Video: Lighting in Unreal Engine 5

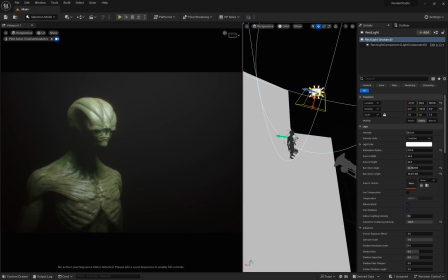(53:21)
I'm using a rec light.
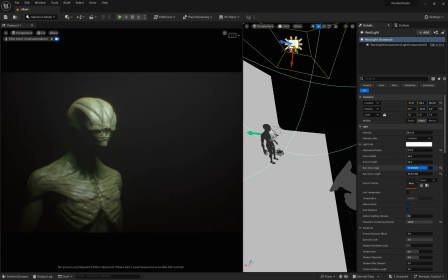(53:25)
I've just increased the barn doors to sort of direct that light a little bit more downwards. And you'll see that on real life rectangular lights, right? This sort of barn door thing that we have here.
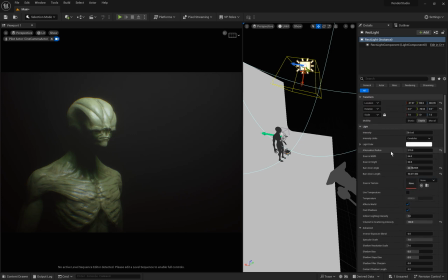(53:40)
I really didn't do much to this besides in the post-processing volume. I just added all of these guys into it. So you can sort of see here the lens flares were working before, but they're kind of not anymore.
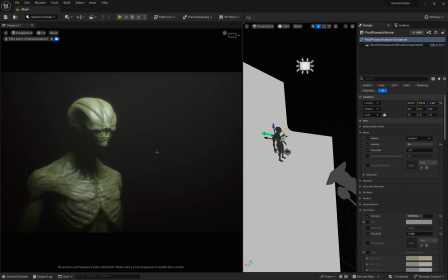(54:00)
But we did have a bit of lens flares here. And I added a dirt mask, which is just a grunge that sort of sits on the top, and it's very, very subtle. So you can sort of see that here. But I've just brought it down, so it's a very subtle effect that just sort of breaks up the
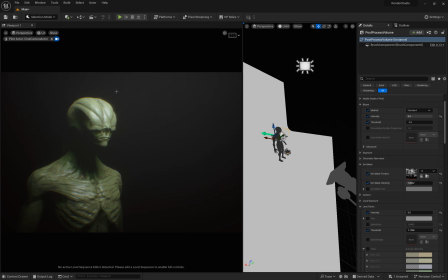(54:19)
solid colors here a bit more. You can sort of slightly see it here. And all those little things add quite a lot to the scene, I think. You can sort of see everything I've done here. There's a bit of vignetting and the color grading.
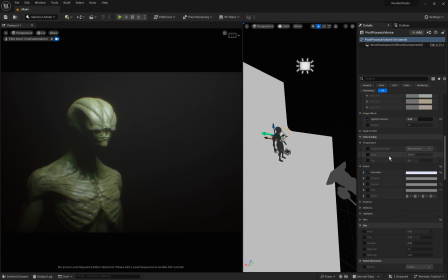(54:36)
I didn't really play around with the temperature. I did play around with the saturation. That's about it. I didn't play around with any of these. I do have a lookup table here, so you can sort of see that effect. It's a very subtle effect.
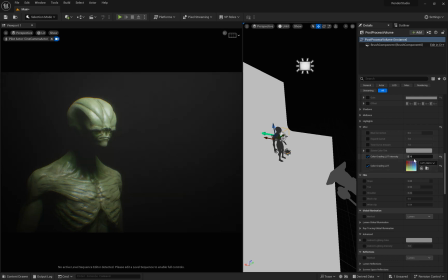(54:55)
I think I like it without it, to be honest. And I've just brought that down all the way to 0.5, so very minimal. And I think I got a bit of film grain here, right? The height fog I've added in, and that adds a lot to this scene.
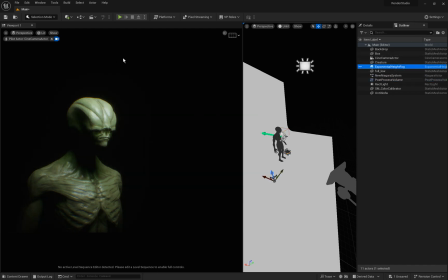(55:12)
So you can see it's pretty much a dark scene with nothing.
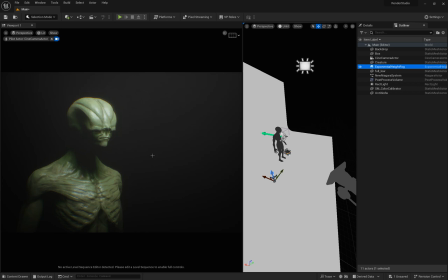(55:16)
With the fog, it adds a bit of interest here, because I kind of wanted the light to come from this way, hitting the front of the subject, and it's sort of coming through this light.
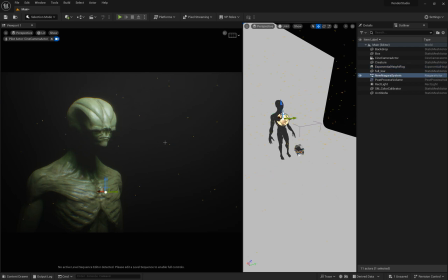(55:28)
And I also added a particle effect here as well. Right. Very subtle particle effect. Every once in a while you'll see that come through. I probably made it a bit too subtle though.
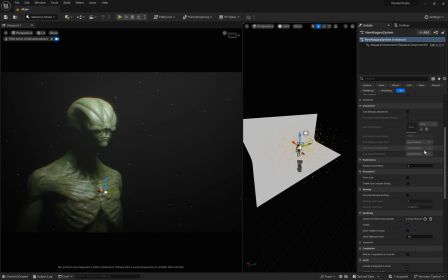(55:41)
I come into here, I can edit that, and we didn't really cover this at all, but
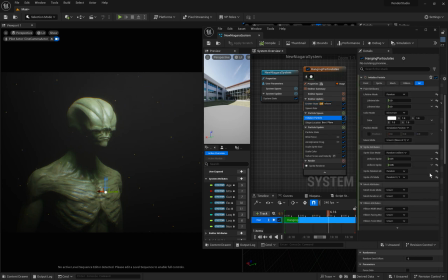(55:48)
there's plenty of tutorials out there. So particle sizes, I think I made it too small. Maybe that would be better.
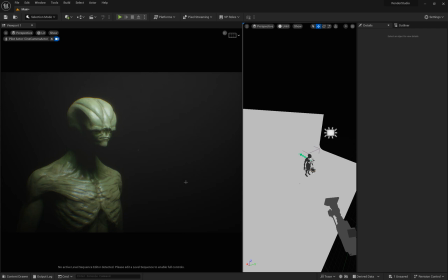(56:02)
You've got to let it charge in and warm up so you can sort of see these little dots come in. That's just like creating a bit of atmospheric particles. Although typically I'll do that in post anyways. I'll sort of paint them in Photoshop afterwards.
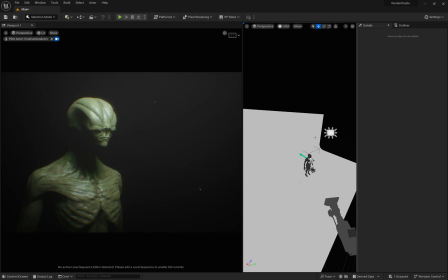(56:14)
That's kind of nice that you can do this manually inside Unreal. So going back to the height fog,
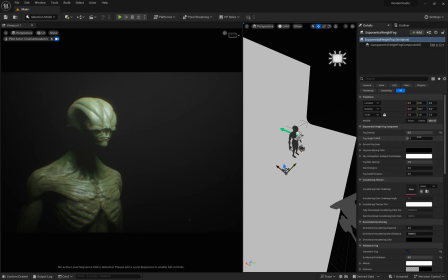(56:25)
I used a 0.5 in density and fall off 0.2. And I used a volumetric fog scattering distribution of 5. And in the light, which is this rec light here,
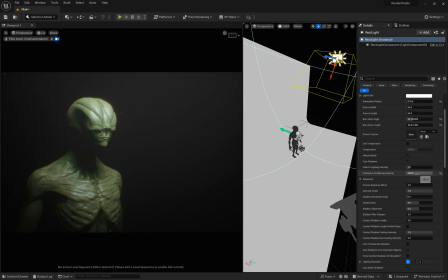(56:44)
the volumetric scattering intensity, I cranked that all the way up to 100.
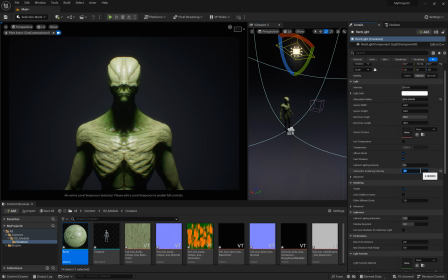(56:48)
So if we go back to this one, check out this, I only had it to 4, but if I bring this to 100, you can sort of see that effect come through. I kind of like that actually. So instead of having it at 4, just cranking that up a bit.
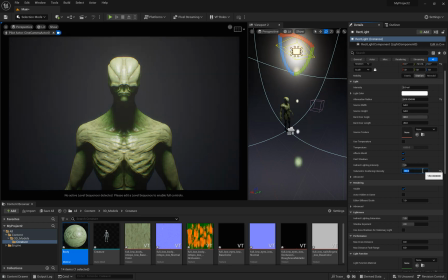(57:04)
So what about 150? That's too much. I think 100 looks pretty good, right? So yeah, this creating two different moods, I think.